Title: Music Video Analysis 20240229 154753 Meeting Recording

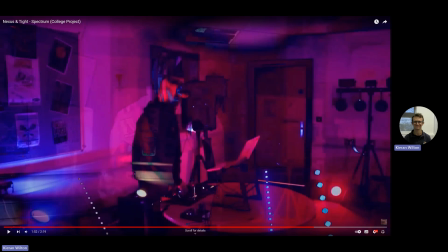So basically, we use the music studio and make it as if it's like an actual rave. And big props to Alex for giving his time and all of his other mates,
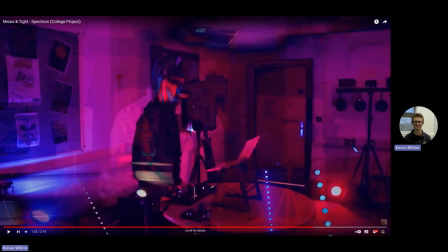especially Barn for giving the time to rent out the room. Well, not rent out, but like use the room to create the shot. And during recording, we actually recorded about 17 minutes of footage on 2 separate cameras.
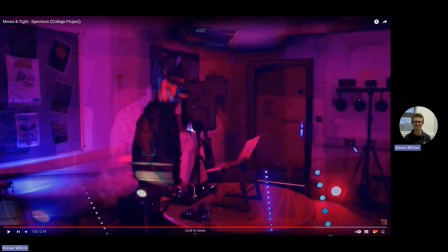And as you can see here, I applied the same effect with the GoPro shot, like layered them each one, and also matched it with the beat and also the music, which is really which is a really cool idea that I came up with.
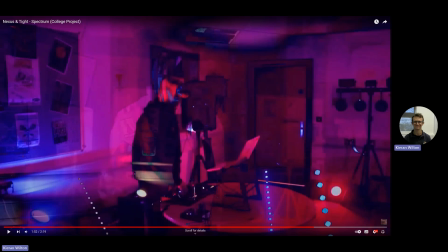And also big thanks to Jack as well for also giving me that idea as well. With the white in the background, use I think the filter was called diffisterate or something like that. But I'm really glad that Ben helped.
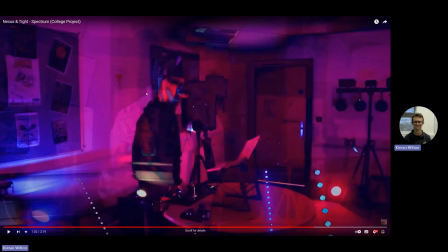No, Ben for the After Effects, Jack for like camera techniques, and especially how to edit this particular shot as well.
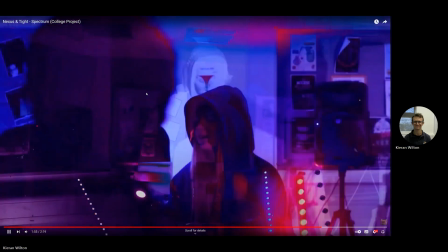The reason why it was it's like got reversing is because my original thought was to go. My original thought was that after the rave, I would come out like really tired, and an actor named Rafi, some of my class would act as if they're chasing me, as if I see something. But in the end, I thought it would be really funny to like pretend that all of this was actually a dream. The reason why I was glitching, I was dreaming of getting out of college and enjoying a really fun time. But yeah, it's I really enjoyed this part as well.
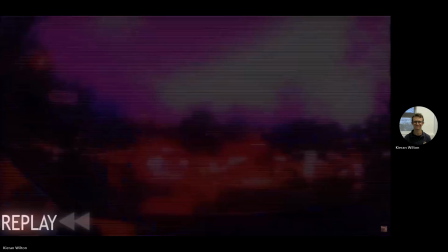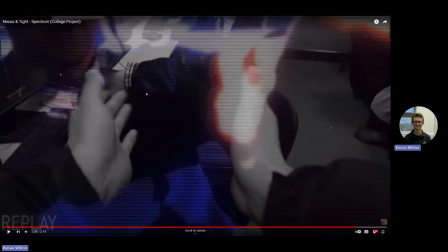As you can see, there's Jack. The actual character for that shot was gonna be Ben, but he said to me because he had to help me with the car shot, with the beginning and also the fist bump shot.
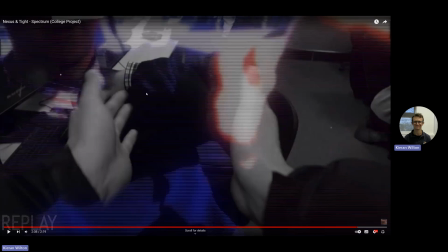He said, "Wouldn't it be really weird that your teacher was your mate?" And I said, "Yeah, that's a fair point, actually." I didn't think about that. So then then Jack offered to help me instead of doing this as a teacher, like pretend to wake me up in class.
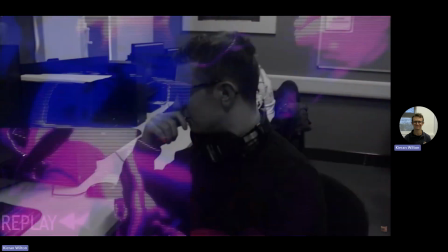And obviously it's really pasty as well.
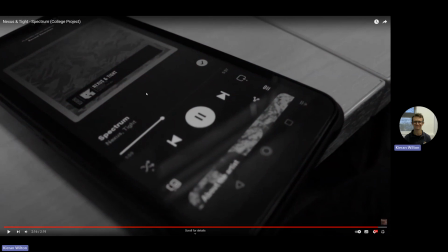It's still that funny bit about it still says Kieran percent. As I said to Jack and my teachers, I should have really cutted that Kieran percent part out because it wouldn't make any sense. I should have kept it before the actual car shots.
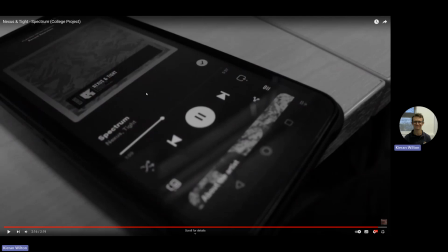But yeah, I want to say a special thanks to Nikki, Simon for the amounts of ideas. I'd like to thank Ben for helping with After Effects, Premiere,
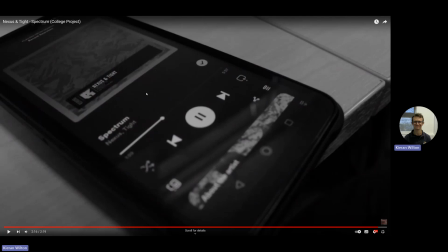give me all the camera techniques. Siren again for the different types of camera theory, music theory. Nikki for helping with like primary research, what makes a good music video,
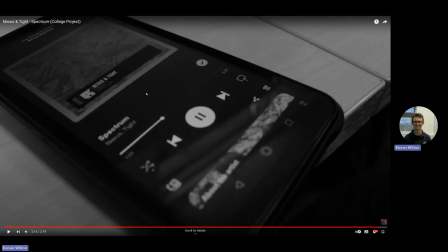and obviously, as I said, thanks to Jack for also helping me to present this by using all the different camera angles and also give me ideas when editing.